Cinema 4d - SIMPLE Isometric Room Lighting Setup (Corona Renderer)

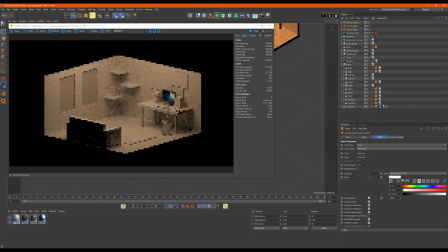(8:30)
So, I mean, it goes to warm to cool, that's what I meant to say. So the lower I'm taking it, the warmer it's looking. And then the higher I take it, the colder it will look.
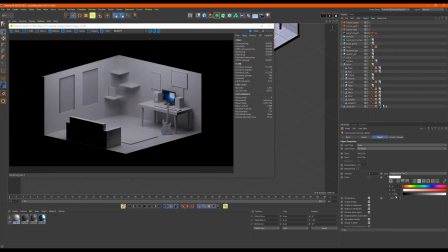(8:49)
Okay. So it looks blue-ish. And if you look on like a winter day, a colder day, you can kind of see that it's like bluish outside.
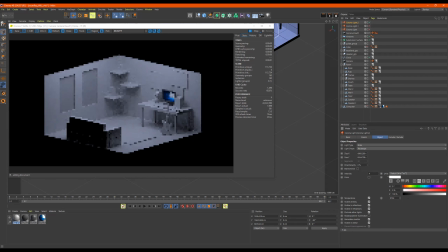(9:08)
And on warmer days, it's kind of like orangish, yellowish. But a lot of this depends on your reference too. You can use your reference as a guide. I don't have a reference here. I'm just kind of working with it. So yeah, intensity, temperature.
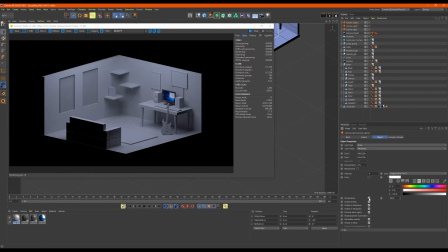(9:28)
I mean, you could also change the color here, like I said, but I personally prefer color temperature. So let me take it down to 3. Let me add in these other lights. And also we can take, let's say one of these other lights, go to temperature and make it a little bit warmer. And this will make it a little bit more dynamic.
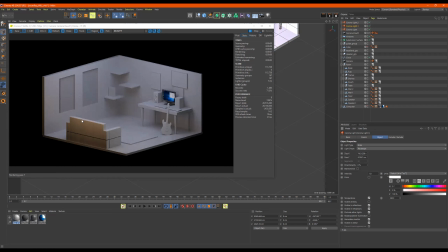(9:47)
So you see how it's still colder, but this side, it's a little bit warm. Just makes it a little bit interesting. A little bit more spice to the scene. And I'll do it again for this one over here.
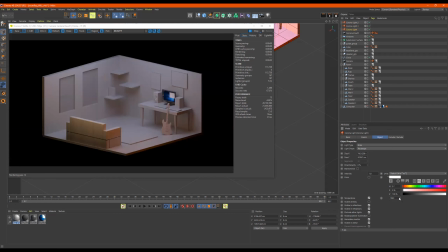(10:06)
So you kind of see it's getting hotter on this side. We could also, if we're really feeling crazy, we can let me copy this and I'll just name it well, we already know this is like this light right here.
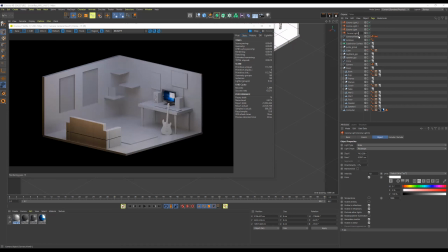(10:26)
Since there's a guitar there, I'll just name it G. Yeah.
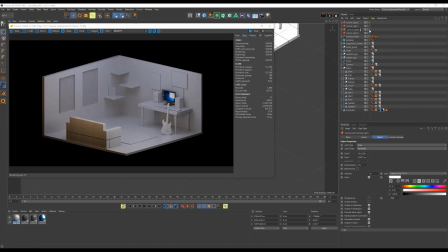(10:40)
G G O1. So what I'm doing here is I just copied that light and I just disabled it. So this is like the same light. I just want to play with the color. So if I go over here and let's say I want it to be like a purplish kind of color,
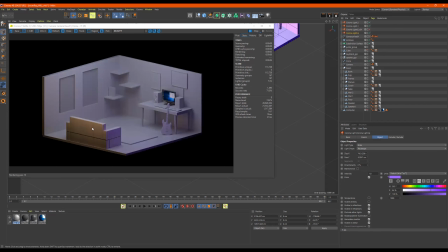(10:58)
we'll see this looking like. So we have this one over here, which is kind of a warm color, and then I just added in some purple just to make it a little bit more interesting. And then we have our top light over here. Let's name it top.
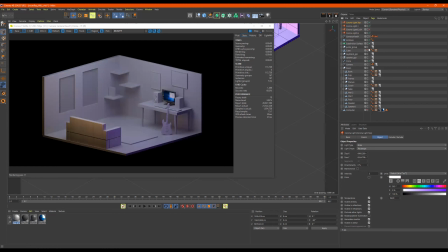(11:19)
Like I said, I have the temperature on, but I can control click just to copy it. So make a new one. Like I said, you can just go in and play with these colors.
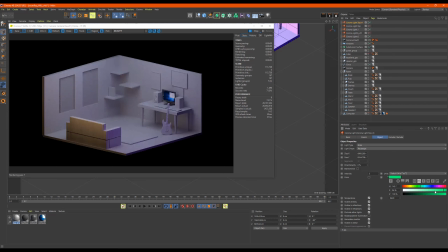(11:40)
Make it more intense. So I have a blue on the top. Say like a greenish. It's not really coming through like I thought. Let me see.
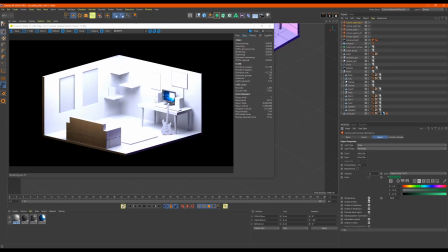(12:00)
Oh, color temperature still on. That's why. So if I turn off the color temperature, yeah, now we're getting this.
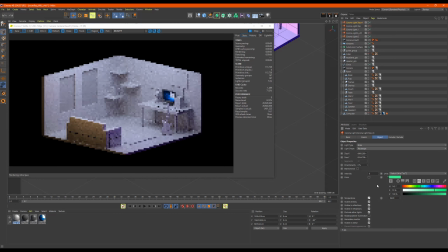(12:06)
Let me take it back to where was that. And the more white you have in there, the more natural it is. So if you like put in like all green, of course it goes to something crazy. I can go over here and make it
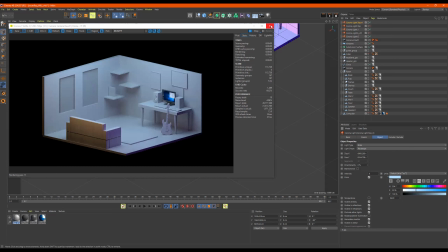(12:31)
a nice bluish color. But this is looking pretty good so far. For additional light, let me get out of this camera.